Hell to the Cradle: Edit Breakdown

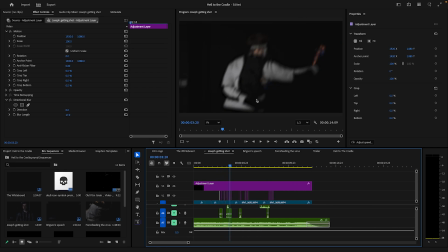494s
So what you do is here you got this bit of a subtle blur, but you can see here this one still has blur too. So what's causing the blur in this video? Well, basically, along with adding these overlaid blurs, see this kind of doesn't,
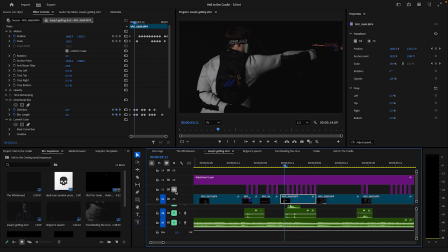512s
it still has the blur but it doesn't move around as much, whereas this kind of adds a bit more kind of all around shake. So basically these shakes more affect the actual frame, like affects the frame itself, whereas the blurs that we add to the actual video are more actual physical blurs.
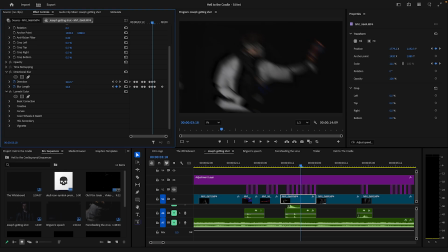530s
So the key thing about directional blur is that you can adjust the direction of it, as you can see here. So the blur streaks which way it's blurring towards. So basically, as you can see for the keyframes here, what I'm doing is I'm not only adjusting the blur length, which is basically how blurry it is, but I'm also adjusting the direction of the blur as it's happening.
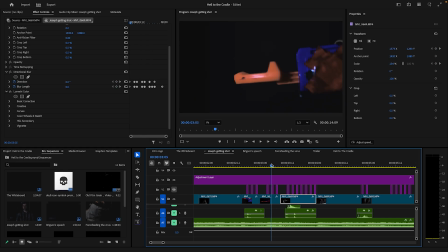549s
So you can see that it's like rotating every frame, which just adds a lot more tactility to it, really. I mean, if I was to remove that, for example, like, see, that's just it without anything. So I actually also did add some micro camera movement on this one too.
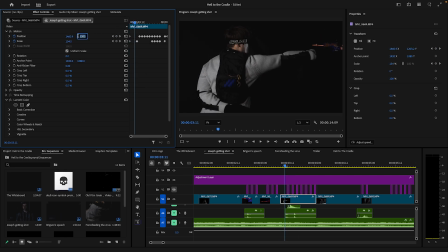566s
I keep forgetting to add that because this wasn't originally in it, but I actually did add camera tracking, and you can actually see here the path of it, and you can see it kind of goes up, down, back and around, and I tried to emulate what an actual camera would be like tracking out. Instead of just going like left, right, it actually kind of goes like up, down, and around.
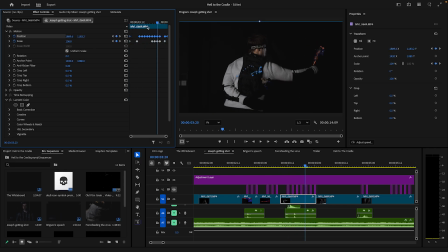582s
It's got actual inertia to it, and that was very important to kind of actually add inertia to the camera shake instead of it just being like the bit comes from the directional blur, because as you can see here, without the directional blur, it is just kind of like and if you add this in, it only kind of adds in Not a lot really.
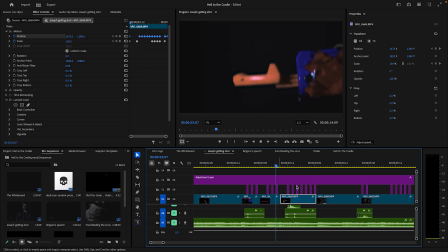600s
It's a lot less. It's a lot more subtle. This kind of overlay blur. The real bread and butter comes from the directional blur placed on top of it, and that's the same here. So here, for example, again we've got that kind of like frame micro jitter.
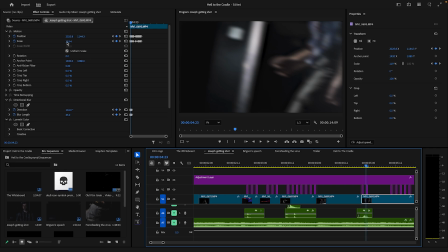617s
That gives us just a bit of a foundation to work from. We've also got a lot of additional camera movement keyframed in here. So it's actually scaled in at first. It actually punches in when he gets hit, and then brings back out as the camera shakes out. So it's almost like, again, the camera's like readjusting. We're following that inertia, as you see here.
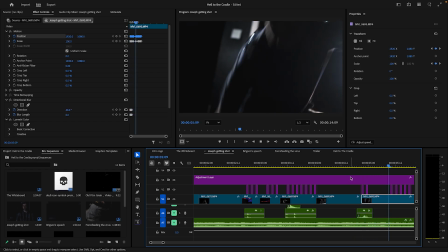636s
We're following a path where it's kind of going up and down and around. And you can see here it works quite well, like punching in. And again, it's not meant to be in your face. It's meant to be quite subtle. Like the punch-in's meant to be quite subtle, but you can see it and you can feel it, and that's the whole point.
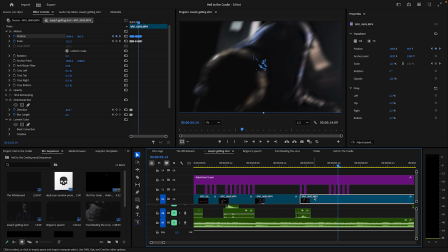650s
You're not meant to kind of actively feel it out. You're meant not actively see it out. You're meant to feel it out, and that's kind of the most important aspect of it, really. And yet again, so here we have, yet again, we're readjusting the directional blur and that kind of stuff.
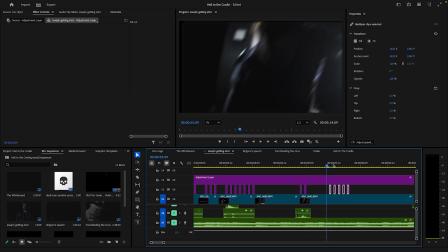666s
Honestly, at this point, this doesn't add much, because this is what I was originally starting with these little micro blurs at the top, but eventually I kind of started applying it to the clip itself, because it kind of does the same thing. It's a bit more hard to work with, but it kind of does the same thing. But it's also, yeah, again, it's just, this is kind of like a foundation to work from.
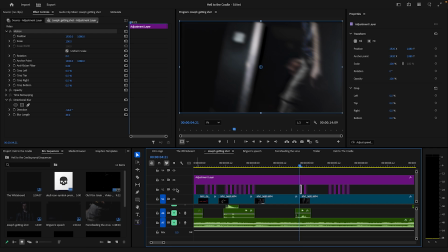684s
You kind of apply this, and then you're like, okay, how do we want to work from there? Because without it, it's like fine, but the punching feels a lot more apparent, whereas with it, it kind of just very subtly kind of blurs the outside as it's moving, really.
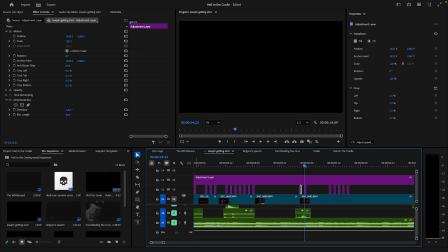703s
But I keep pressing the wrong one.
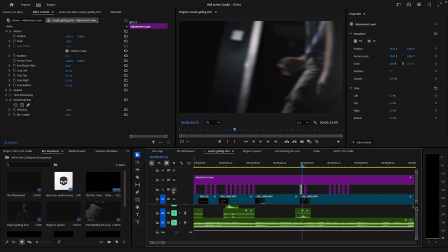707s
Yeah, because it's like, it's just it's not very noticeable, but it's, yeah, again, the foundation we work from, and then we apply it all onto here. And again, here it punches in a bit too. Here you can see here the keyframing. See, this is what takes the most time, is these fucking keyframes, because there's like 100 of them, and you have to space them out right. And then if you want to readjust them, it's a pain in the ass to readjust them.
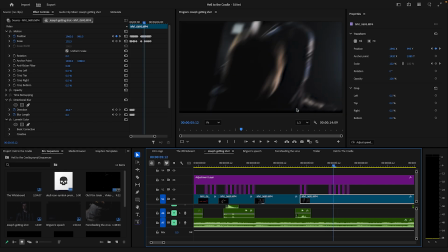726s
You can actually see here, technically the frame actually goes out of the frame, but because it's so quick, you don't really see it, so it's fine.
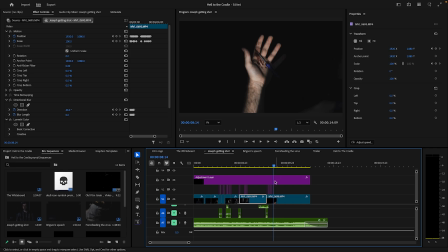734s
And as I was saying, there's a lot of smoke and mirrors with this kind of stuff. And here's a more stronger example of like using directional blur instead of it.
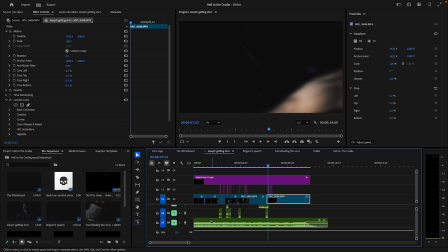743s
So here, for example, yeah, again, it's like just a different way of doing it. Instead of applying it straight to the clip, I decided I wanted to do it as these little micro jutters, because, yeah, again, it spaces it out more evenly.
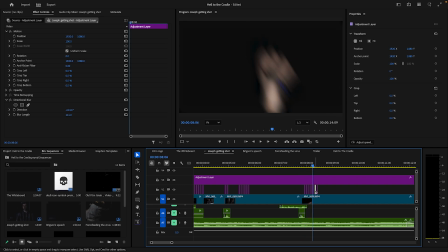752s
So you have here, it changes the directional blur length between all of these. So it goes from like 150 degrees all the way to minus 600 degrees, and you get this kind of like warping effect. This is a lot more of a kind of completely obscured effect instead of it being subtle.
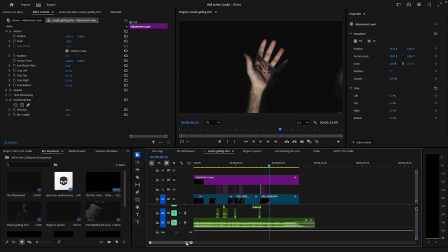768s
But it's kind of meant to emulate the pain he's kind of in. The soundscape for this is quite similar to the other clip. So we have the underlying music later in the song.
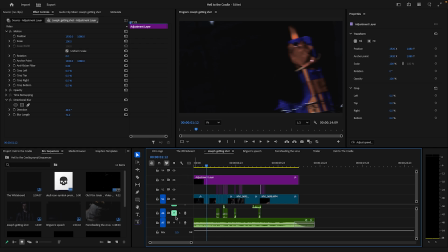780s
I chose not to add audience crowd into this because this is meant to be a bit more of an action scene, so it's kind of meant to focus more on the action. We also did a lot of Foley. I wouldn't say the Foley's amazing in this part. It's very hard sometimes to do Foley, and I need to get better at that. I was quite happy with the locking in sound. Like, that came out quite well. We'll just mute the music.
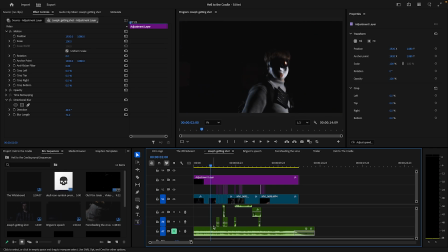802s
Like, that came out really well. That was just a stapler.
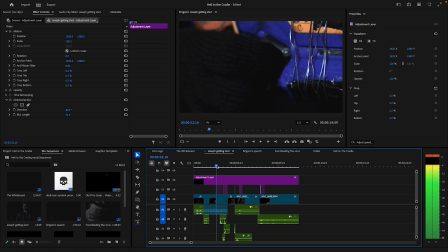806s
But those didn't come out as well, because it's just very hard to do.
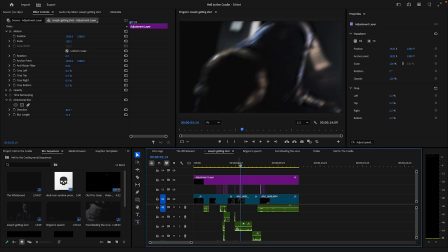814s
Funny thing here is these audio clips are actually from Tread Harshly.
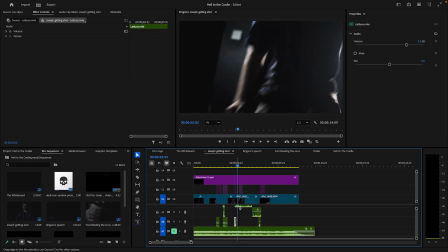821s
Well, not that. Some of these audio clips, like him getting like slapped there and here, are actually letter sounds that we used in Tread Harshly. So this is why you keep all your stuff, folks. Because I was like, I booted up my hard drive and I was like, Tread Harshly. I use like meaty sounds there,
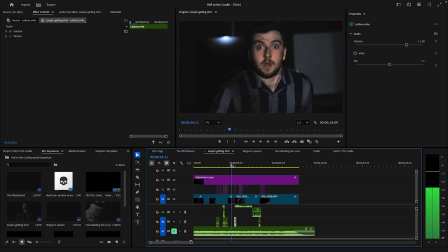836s
and I just literally ripped the audio from that, and you get a bit of a, like, you get a bit of that, you know. It's quite like yucky, and we like that. So I just thought it was cool.
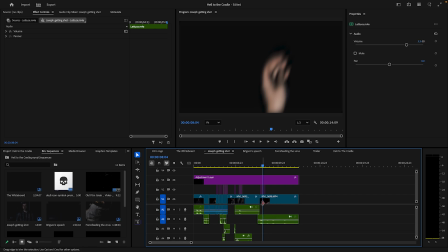849s
It's like, it's like stuff just carries over, really. Like this new film I'm doing like over a year later has still got stuff from Ted Harshly, and I just thought that was quite fun. But this was, yet again, a very simple scene to do.
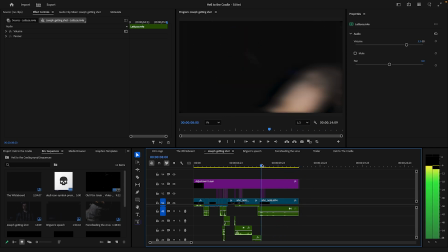863s
A lot of it was trying to get the music lined up too, because you wanted the music to feel like a bit lined up.
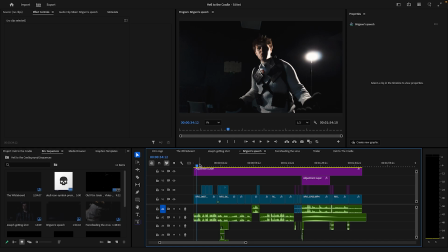870s
Next up we have Briggson's speech. Now this was water break. This is where a lot of the bulk of it was, because there was a lot more insert shots in this.
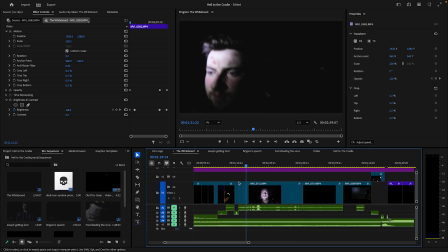883s
Like, compared to the whiteboard's longer, but because it's a lot more straightforward, it was a lot easier to do. Like, there's a lot less clips per minute than there are in Briggson's speech,
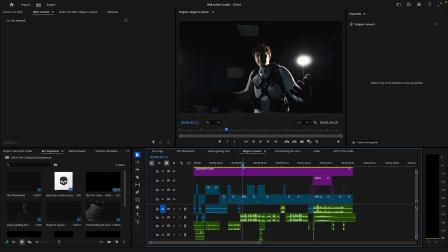894s
because they're just longer clips, whereas Briggson's speech is a lot more little cuts. The soundscape for Breaks in Speech was very similar.
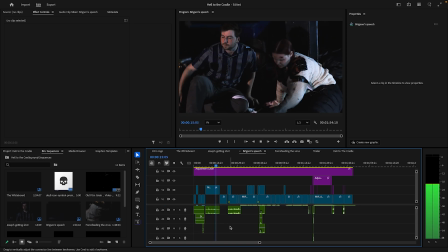904s
Again, you've got this constant music in the background, and you've got the crowds going, and again,
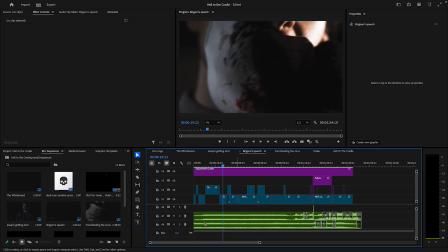908s
it just adds this layer that without it, it really was just like eerily quiet.
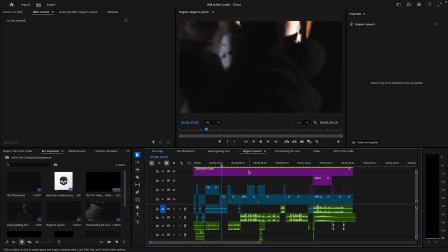915s
Like, it's just kind of like, it's like, what the fuck?
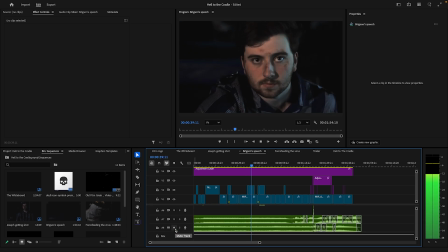921s
But then when you add this, it just
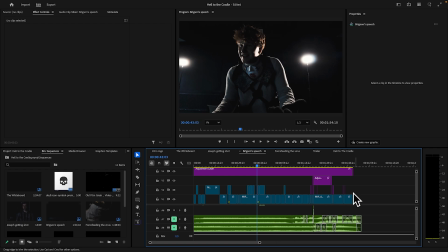925s
completely changes the soundscape, and this is something I've really focused on. Like with Underneath the Earth, like we had great music tracks, obviously. Thank you, Harrison. Great music tracks, and that kind of really carried the film with its soundscape. But other than that, it was just kind of bird sounds. Really, it was just kind of like using the actual raw audio we got.
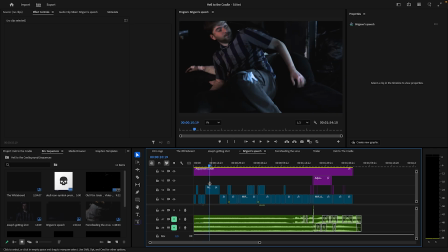940s
I didn't really have to do any like additional Foley for that. Whereas here, we needed a lot more of a stronger bass because, like, you can't add bird sounds. You can't fill this place with bird sounds. It just wouldn't work. So what do we fill it with? We fill it with like club music, industrial music. Really give off that vibe that there's something going on around them.
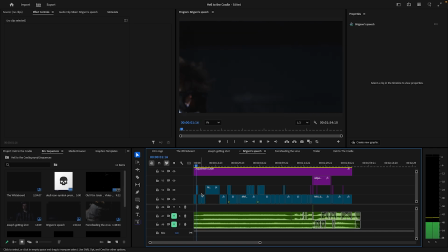958s
This was I love this shot. So matching this up was a bit tricky, but it was just about kind of like
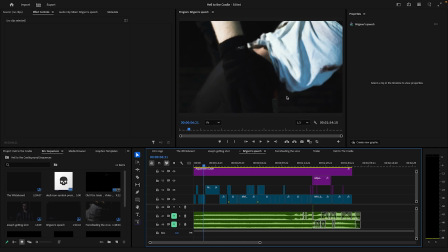965s
lining up the pace of it, getting it in the right place. You could use the comparison frames that basically split the screen in half, and you can compare where both of them are at the same time. I think it's this button here. Yeah. So I used that to just kind of help me guide it through so I can get it quite in line.
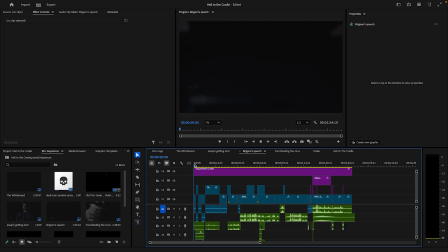981s
So for the Foley here is quite good. Like this is actually Foley sounds you hear with the arms. Like that's quite. I'm happy with that.